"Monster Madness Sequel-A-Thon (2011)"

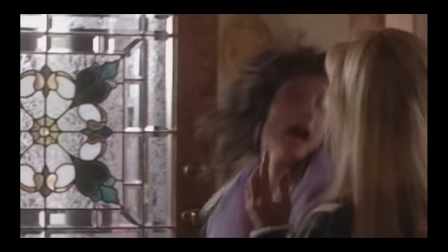9932s
The gags wear old very fast. It goes on and on and on.
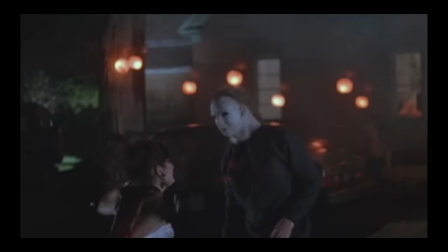9941s
The cops show up just in time to save a girl from being stabbed by Michael Myers, but the mask comes off and it's just some dumb fuck playing a joke.
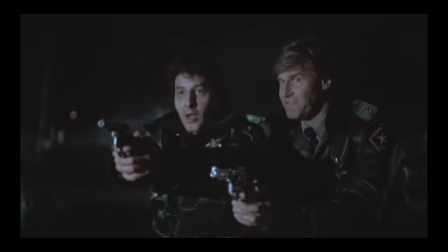9950s
The police officers are pointing guns at you and you think it's funny? Notice how after the cops realize it's a joke, they still never lower their guns.
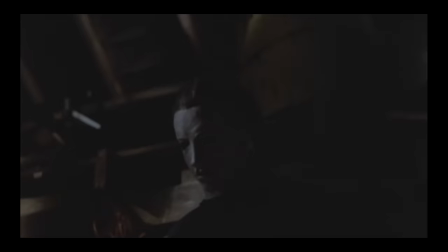9959s
After this scene, we're given a false buildup where Michael Myers is closing in for a kill,
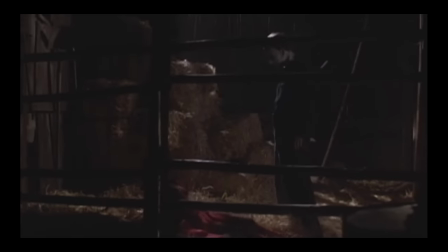9965s
but surprise, it's another prank.
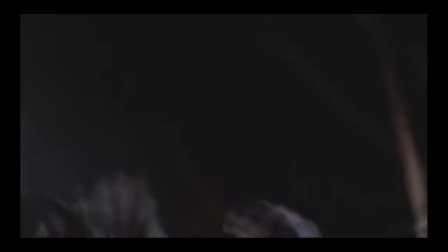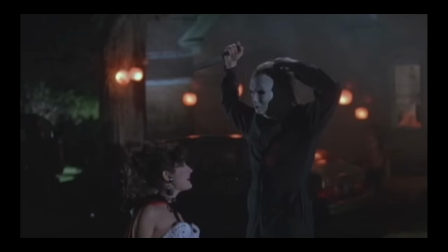9976s
This time, it was extremely predictable because we've already seen it before.
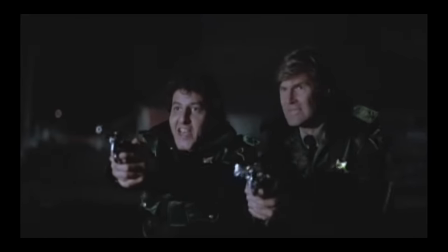9981s
Also, I think it really starts to undermine Michael's true presence.
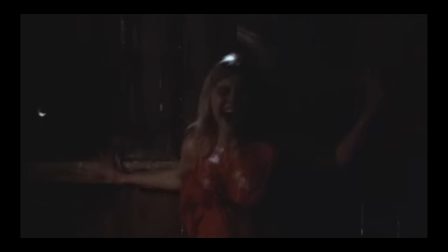9985s
When he's around, now we don't even care as much because it could just be some other trickster.
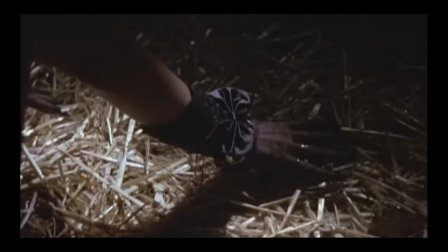9990s
It's all built around cliches.
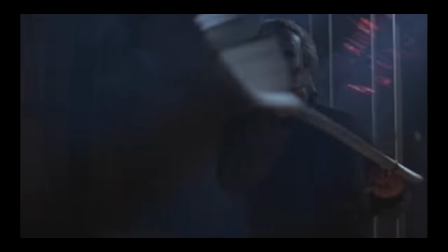9994s
Once all the characters are disposed of, the focus goes back to Jamie and Michael Myers, and then the movie starts to salvage itself a little.
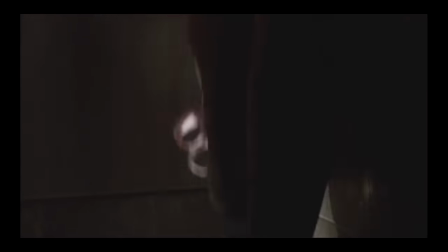10002s
I like the part where she's in the laundry chute and when Dr. Loomis is talking to Michael,
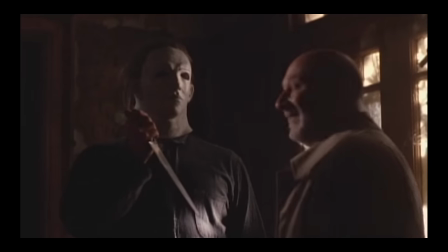10007s
but there's still many ridiculous moments, like when Michael chases Jamie in a car.
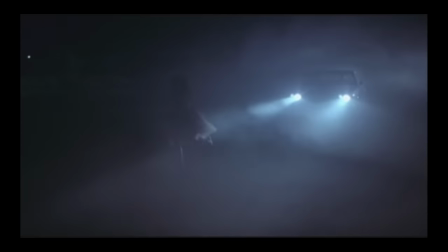10011s
Even when driving, he really takes his time.
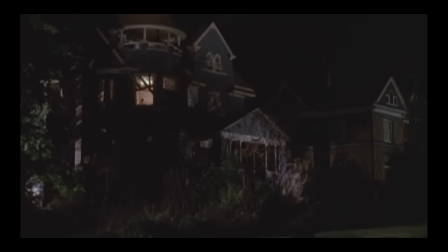10014s
The final chase ends up at the Myers house, but now it looks absolutely nothing like it did in the first movie.
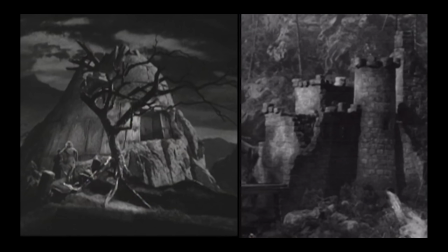10021s
What happened? It's just like the Frankenstein castle, always changing. Maybe it was a tribute. Let's talk about Michael a little bit.
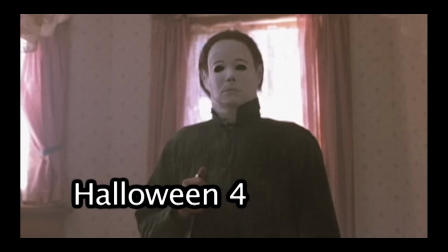10029s
His mask looks way scarier than it did in Part 4, but I still disagree with the choice to use such a large man to play him.
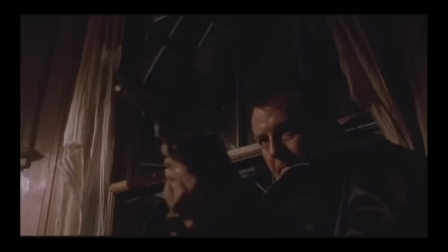10037s
One thing unusual is that you actually see his true face, twice. The first time is in the beginning when he's in the hermit's house.
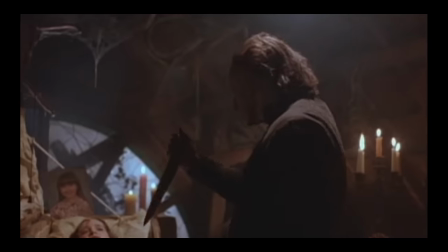10044s
It's a background shot, but you can clearly see him unmasked. The second time is a touching moment near the end, when Jamie calls him Uncle.
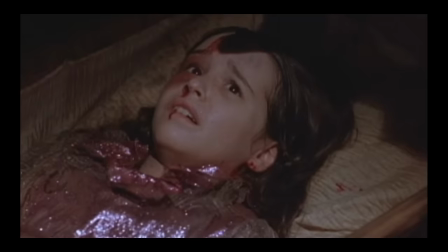10052s Uncle?
He takes off his mask, and yes, it's kind of dark, but you can still see the face.
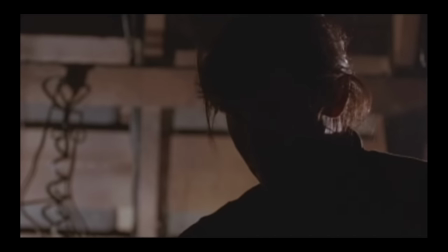10059s
I remember back in the day, I used to pause this shot to get a good look. The VHS version must have been darker because back then I couldn't see a thing.
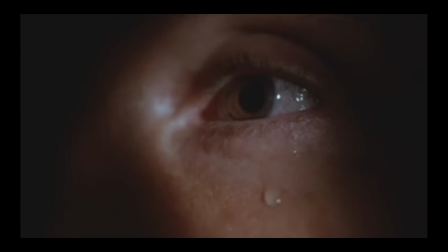10068s
The close-up of his eye shedding a tear is strange because his eyes were shot out in Part 2,
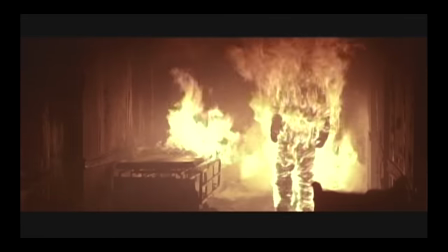10073s
and after all the abuse he's been through, I don't think he should have looked so perfect. Then you see another shot where you can briefly see his face in the light.
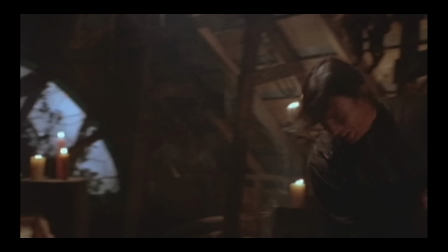10082s
He looks just like an ordinary guy. I still say he should have been like a zombie.
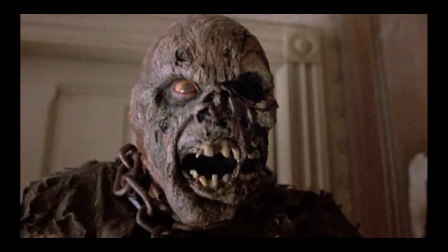10087s
Oh, would that have been too much like Jason Voorhees? Well, who came first now?
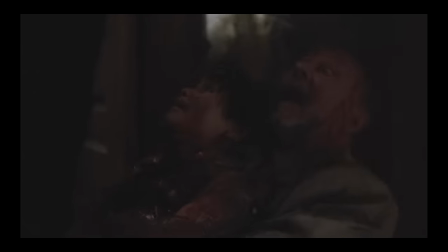10092s
Dr. Loomis takes Jamie as bait. I know he's got to do whatever he can to get Michael Myers, but this is really out of character for him.
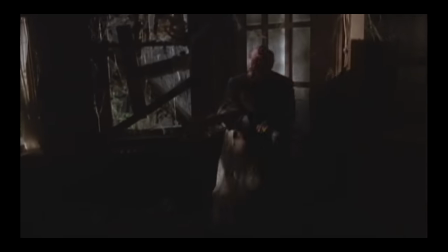10101s Come get her! Get the little girl, that little girl!
Whoa, he's gone insane.
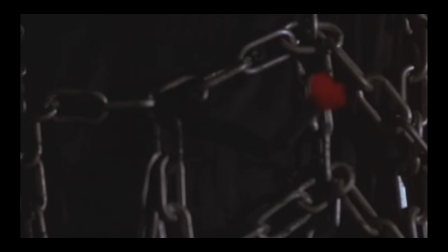10108s
He drops a chain net on Michael, he shoots him with tranquilizer darts, and whacks him repeatedly with a wooden plank.
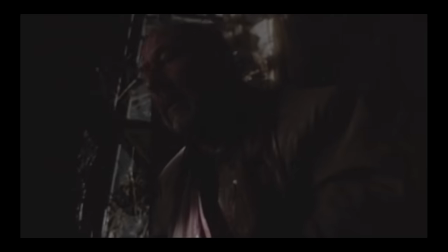10115s
There's an odd moment where he collapses next to him. Looks like he's about to kiss him.
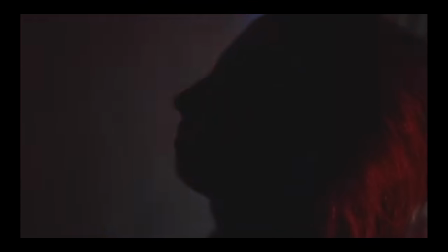10120s
Then Michael ends up in jail, still wearing the mask. What prison would leave a mask on a criminal?
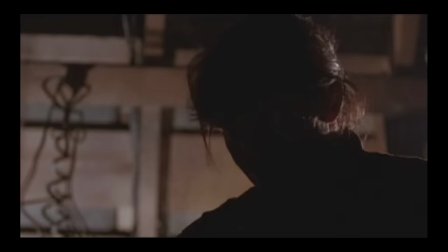10126s
I know the filmmakers just don't want to show his face, but they already did.
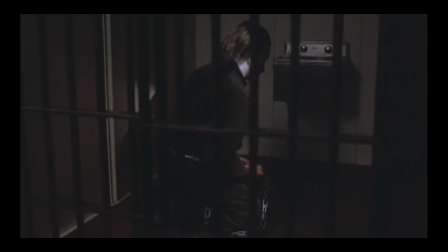10130s
And besides, they could leave the prison cell dark or shoot it in a way that you don't see his face. a guy in black approaches the jailhouse. But whatever.
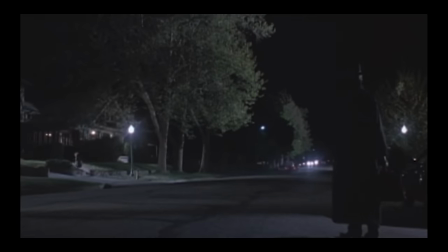10139s
Now, let me back up and explain. All throughout the movie, we've seen this guy walking around.
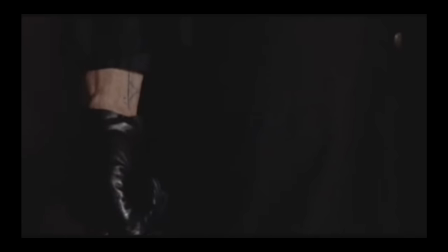10145s
He's never been identified. He happens to have a symbol of a thorn on his wrist.
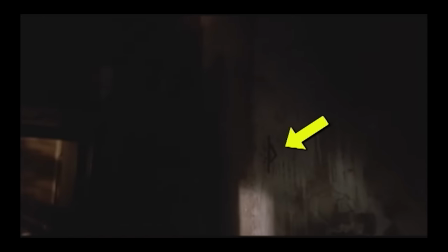10149s
Michael has the same thorn, and we also see it on the walls in the background. What does it mean, and should we even care?
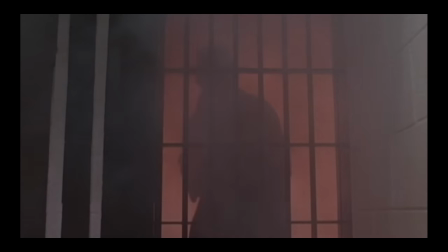10157s
So this guy in black breaks into the cell. We see his silhouette in the window, which would have been more appropriate for Dick Tracy.
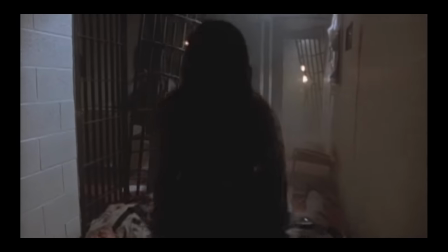10164s
Jamie walks into the blown-out prison room, completely unattended, and finds that Michael is on the loose again.
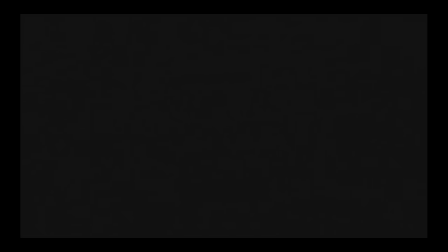10171s
And that's the end. I don't think there is any reason to end the movie this way.
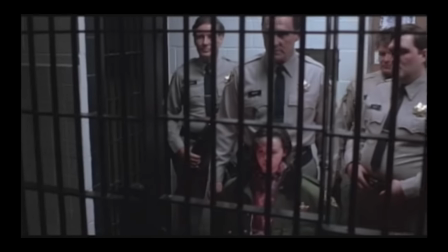10176s
When Michael was sitting in that cell, the police officer said that they'll keep him there till he dies.
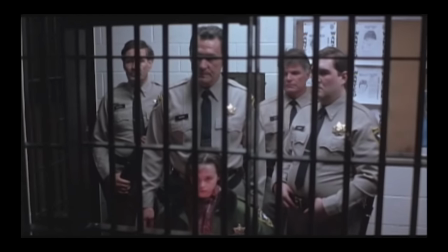10181s Never die.